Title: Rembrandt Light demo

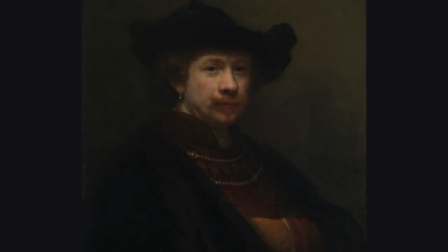0:00 The Dutch artist Rembrandt changed the way people saw light in portraiture. He repeatedly captured a flattering light that was appealing, and he often returned to a familiar pose,
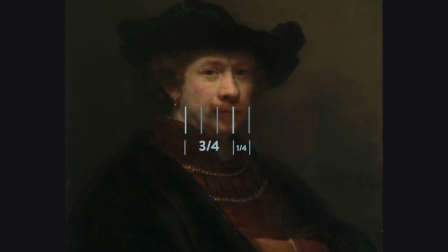0:10 a three-quarter turn with soft light through a north-facing window to avoid direct sunlight.
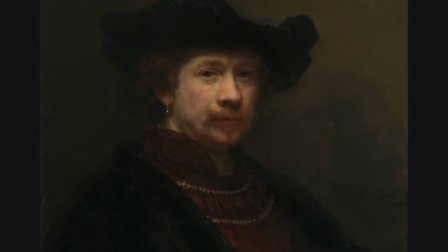0:16 There are no distracting elements in the background. The subject is positioned a good 6 feet away from the light source, which is outside the frame.
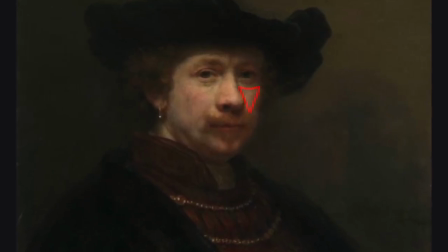0:25 One main feature is that the nose casts a triangle of light on the dark side of the face.
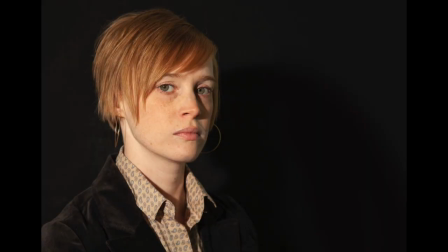0:32 Traditional Rembrandt lighting captures a broad light on the more exposed side of the face,
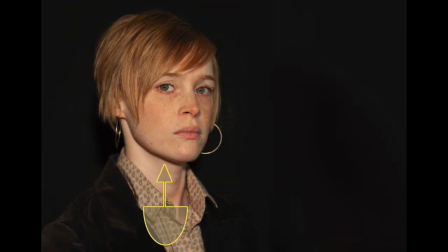0:37 whereas light placed directly in front of the face flattens it, and a short light on the opposite side of the face might provide something more dramatic,
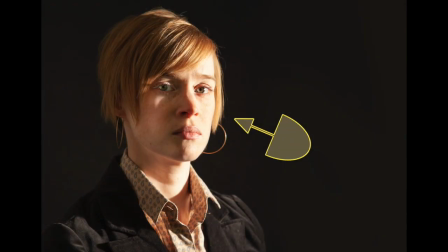0:44 but generally we're talking about broad light from the side of the face closest to the viewer.
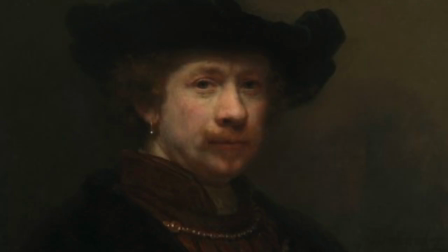0:51 Rembrandt painted many portraits throughout his life, and you can see examples again and again from nearly every stage of his life, right into old age. This is a good example of a clear triangle of light on the opposite cheek.
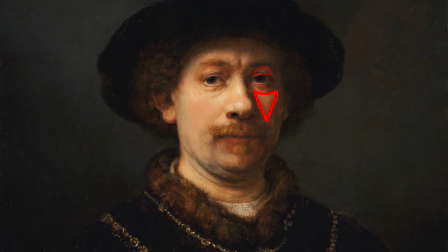1:06 You'll see a little bit of light above and below the eyes, but it's the triangle of light below the eye that you're really trying to capture. I'd also try to avoid smiling photos, as they can be cheesy and distracting. Simply try to capture a pleasant portrait without forced smiles.
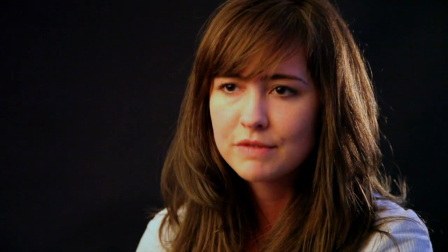1:24 Once you are able to capture a soft Rembrandt light in still photography, even if it's subtle, it's easy to transition that into the motion of a video.
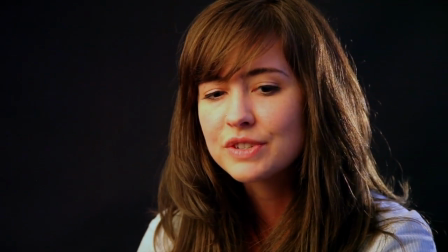1:35 Sometimes photography students abandon Rembrandt light once they're shooting video, and the results can be disastrous.
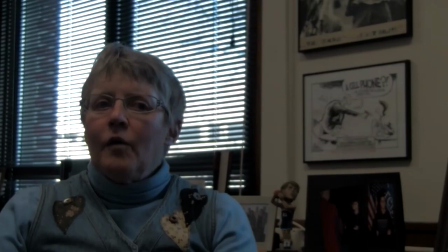1:41 This example was shot by a student just before class began.
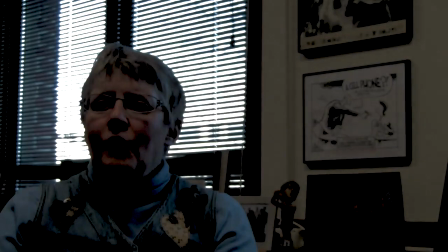1:45 When she showed it to me, all I saw was a silhouette of the subject, Eileen Worth, with really harsh lighting behind her through the blinds. It's really hard to watch someone talk about a subject if the video looks this bad.
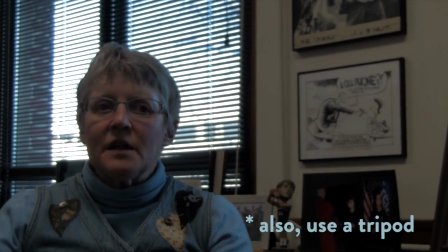1:58 When I realized she had just shot the clip only 15 minutes before class began, I asked if Eileen was still in her office.
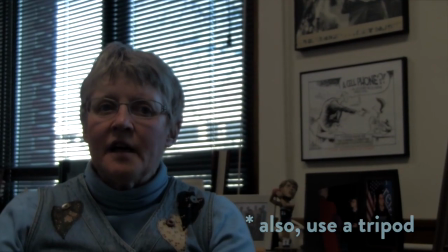2:05 We went back to Eileen's office and asked if she could reshoot the interview.
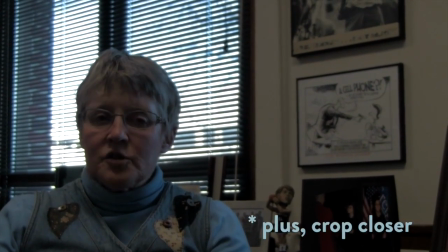2:09 The student had said the space was too cramped and that she couldn't find a good space to shoot the video.
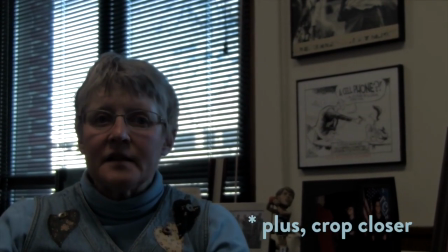2:15 However, if you try hard enough, you can usually find the best light in a bad situation.
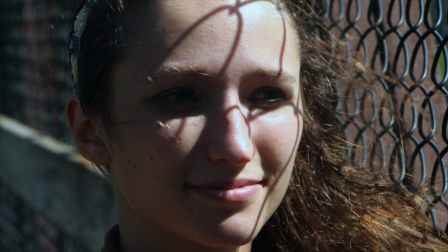2:20 Direct light is harsh, and although you might be able to take some interesting artistic images in direct light,
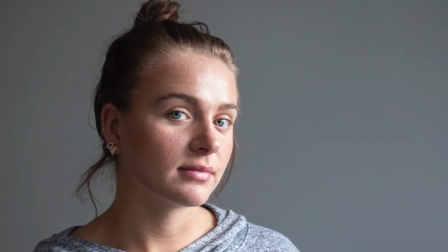2:26 portraits traditionally capture more and look better in soft, diffused light.
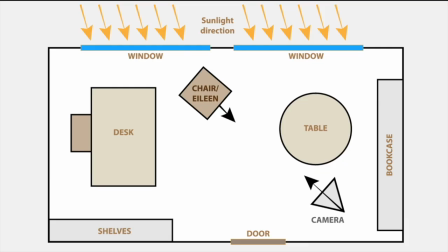2:33 I showed her why the lighting looked bad because Eileen was set up right in front of the blinds of the window, with all of the light streaming in directly behind her.
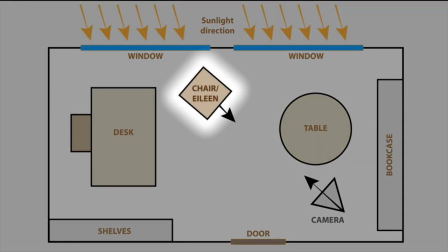2:41 Eileen's chair was right in front of the window, creating harsh backlighting, and the camera was positioned in the back of the room, facing the windows.
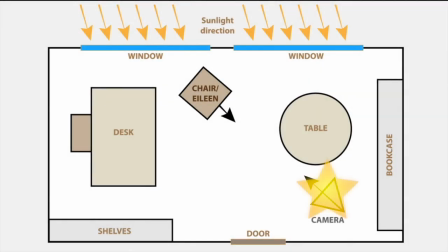2:49 The better shot would have placed Eileen next to the bookcase on the other side of the room, where the light would be diffused and fall softly on her face. So I had the student simply swap the position of Eileen's chair with the position of the camera on the tripod.
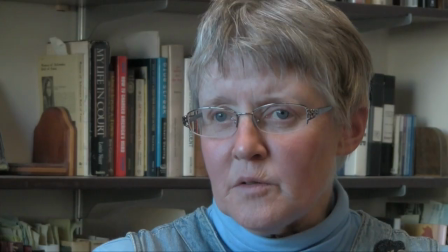3:03 The difference in the light is pretty clear. Again, it was shot literally 15 to 30 minutes after the first clip was shot.
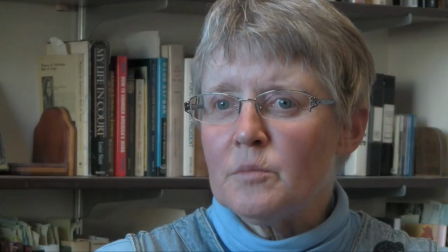3:10 It's the exact same room with the same person in the same situation.
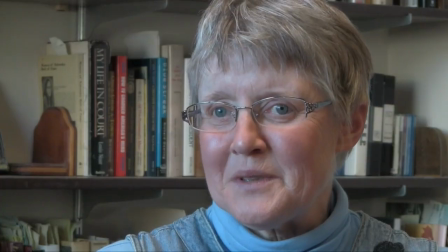3:15 Having the light fall across her face, capturing the Rembrandt light, makes it more flattering for the subject and easier for us as viewers to watch.
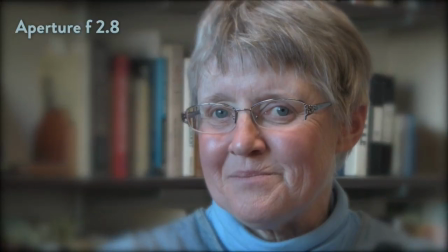3:22 It would have been even better if she'd been able to keep Eileen further from the background and use a tight field of focus to blur the books.
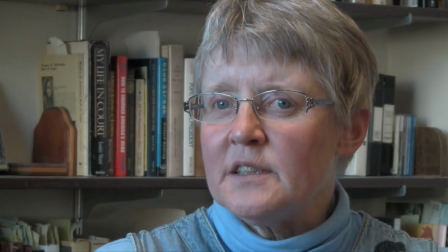3:31 If you compare the two videos side by side, it's clear that the lighting on one is much better than the other,
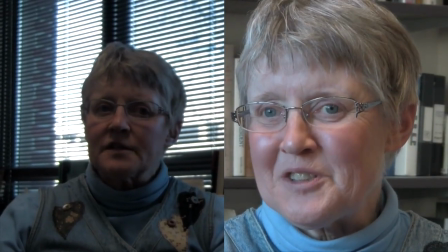3:37 and you can clearly pick up the emotion on Eileen's face. Try to get a three-quarter view with the subject looking back at the lens.
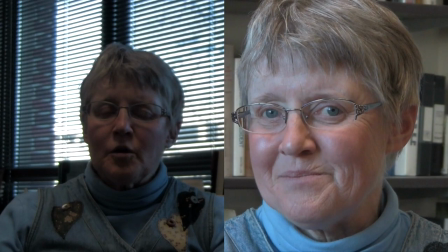3:44 Use soft light. Keep the subject away from the background if possible and avoid including the source of the light in the shot.
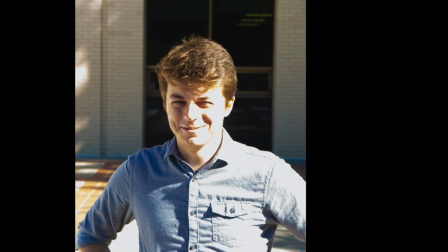3:51 You want to avoid harsh direct light. Try to get a three-quarter view with the subject looking back at the lens.
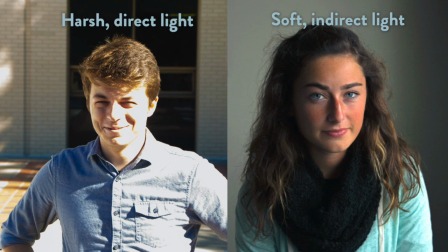3:58 Use soft light. Keep the subject away from the background if possible and avoid including the source of the light in the shot.